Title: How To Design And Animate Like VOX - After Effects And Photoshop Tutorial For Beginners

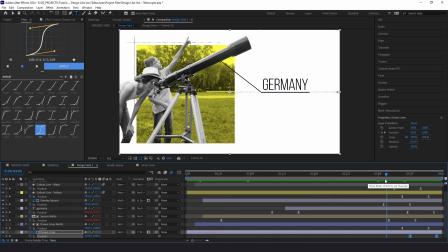Now that we've offset everything, we want to start splitting the actual layers at the halfway point in the animation for when they animate
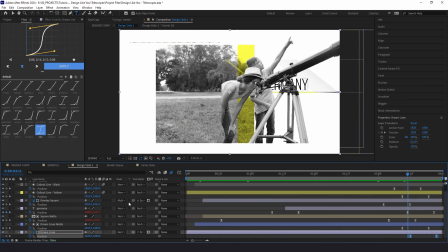out so we'll just start from the bottom here same
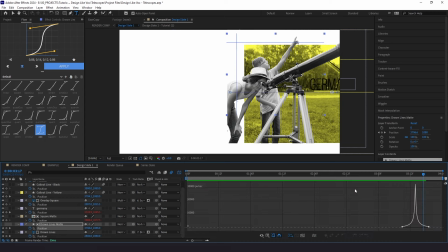thing I'm just gonna go one at a time now
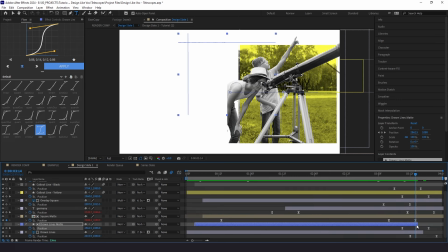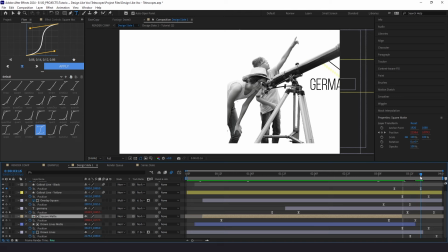this takes some time to do but things it just looks so much smoother when you offset these keyframes when
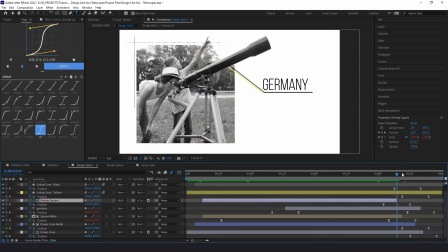you animate everything in and out together it looks a little bit boring so doing it this way just adds a little bit of spikes to it and that's part of that Vox look things
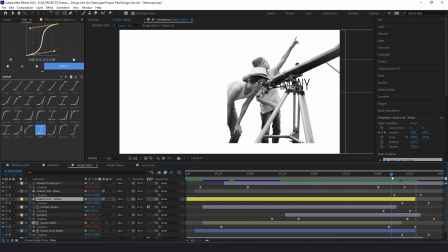aren't meant to be perfect but
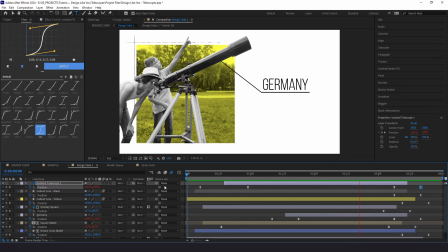there's a little bit more sauce we can add to this and what we're going to do is do a little bit of a focus pull like you see out of a lens or maybe out of a telescope I don't know I don't have a telescope but we're going to go to layer new adjustment layer we're going to label this blur
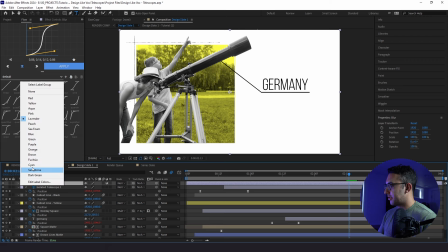change the color of this just to make it stand out a little bit we're going to add a
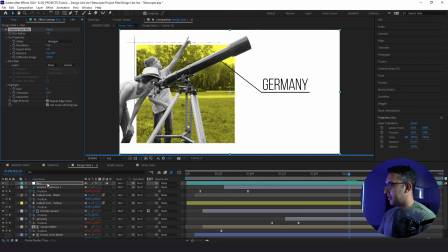camera lens blur and now what we're going to do is start to play around with the strength of the blur and go up every two frames. So I'm going to select a keyframe there, go up one, two, set
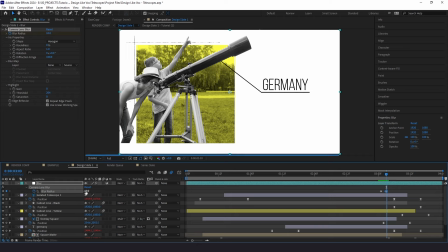one, four, 10, one, two, one, two, five, one, two, two, 15, one, two, 10, one, two, five.
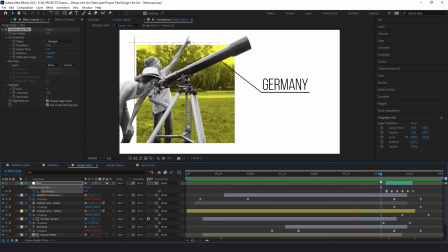Right, we're gonna highlight them all, toggle hold keyframe. So this is just a nice little touch, it adds a little bit more sauce to your edit with the focus pulling. And what we're gonna do is actually duplicate this, and we're going to bring it to the front just to see how it looks.
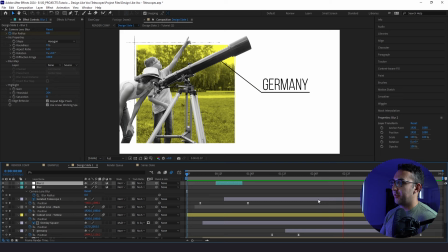All right, so here's what we have. We have all of our objects animating in with the focus pull and then subtly they animate out all the same way and as you can imagine we are going to animate all of our slates like this um from one to the other because we designed them the same we want them to animate
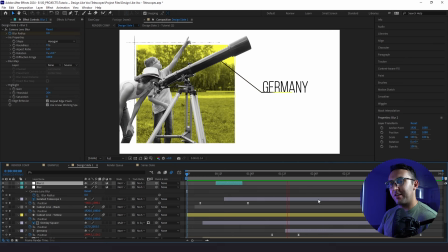the same but we want to be consistent but let me show you guys just a little bit more sauce that you can add to your toolkit when it comes to
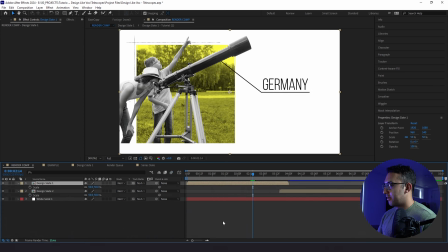making box looking animations so we're going to go to our render comp here and we have this white solid we're just going to label this background. I'm going to duplicate this. I'm going to label this grid and then I'm going to add a grid effect.
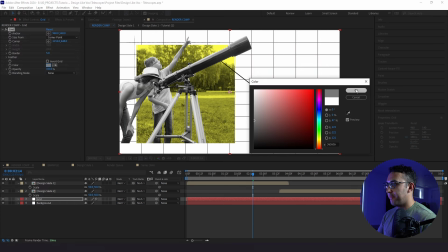I'm going to change the color to say like a gray. I'm going to change the size form to width slider.
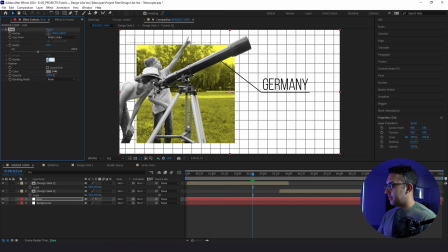Bring this up to about here. Change the border size. And then what we're going to do from here is click on the position type in posterize time six followed by wiggle 200 comma three now we
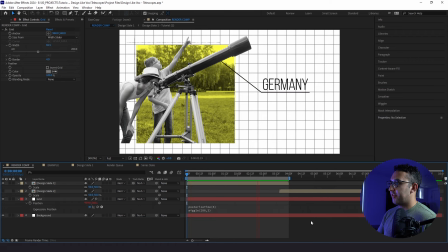have our little grid background but it's taking up a little too much space you can't really see your hand drawn line so we're going to make this
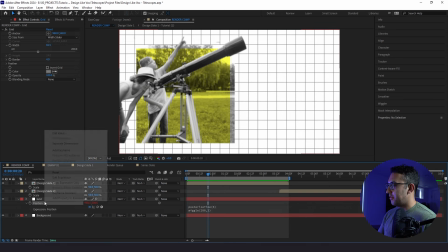just a little bit more subtle but still there so what i'm going to do is pre-comp this grid label this grid and then i'm going to create a blobby looking
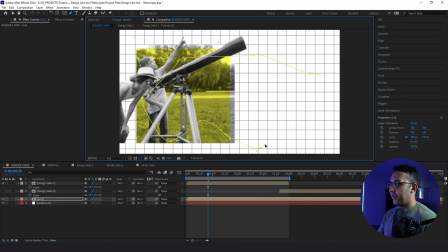mask. All right. We're going to feather this out to let's say 600 or so, maybe a little bit less. We're going to drop the opacity to about 30.
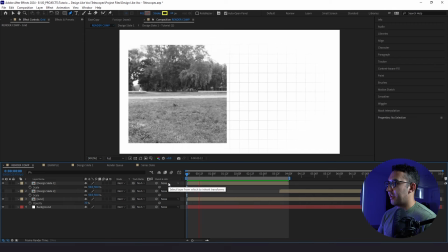Now we have this cool graph paper looking thing in our edit. So this is how we're going to animate the rest of our slates.
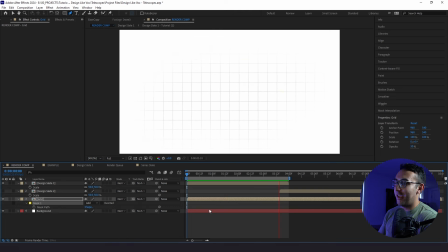So I'm going to animate the rest of them and we will jump into the next step. All right.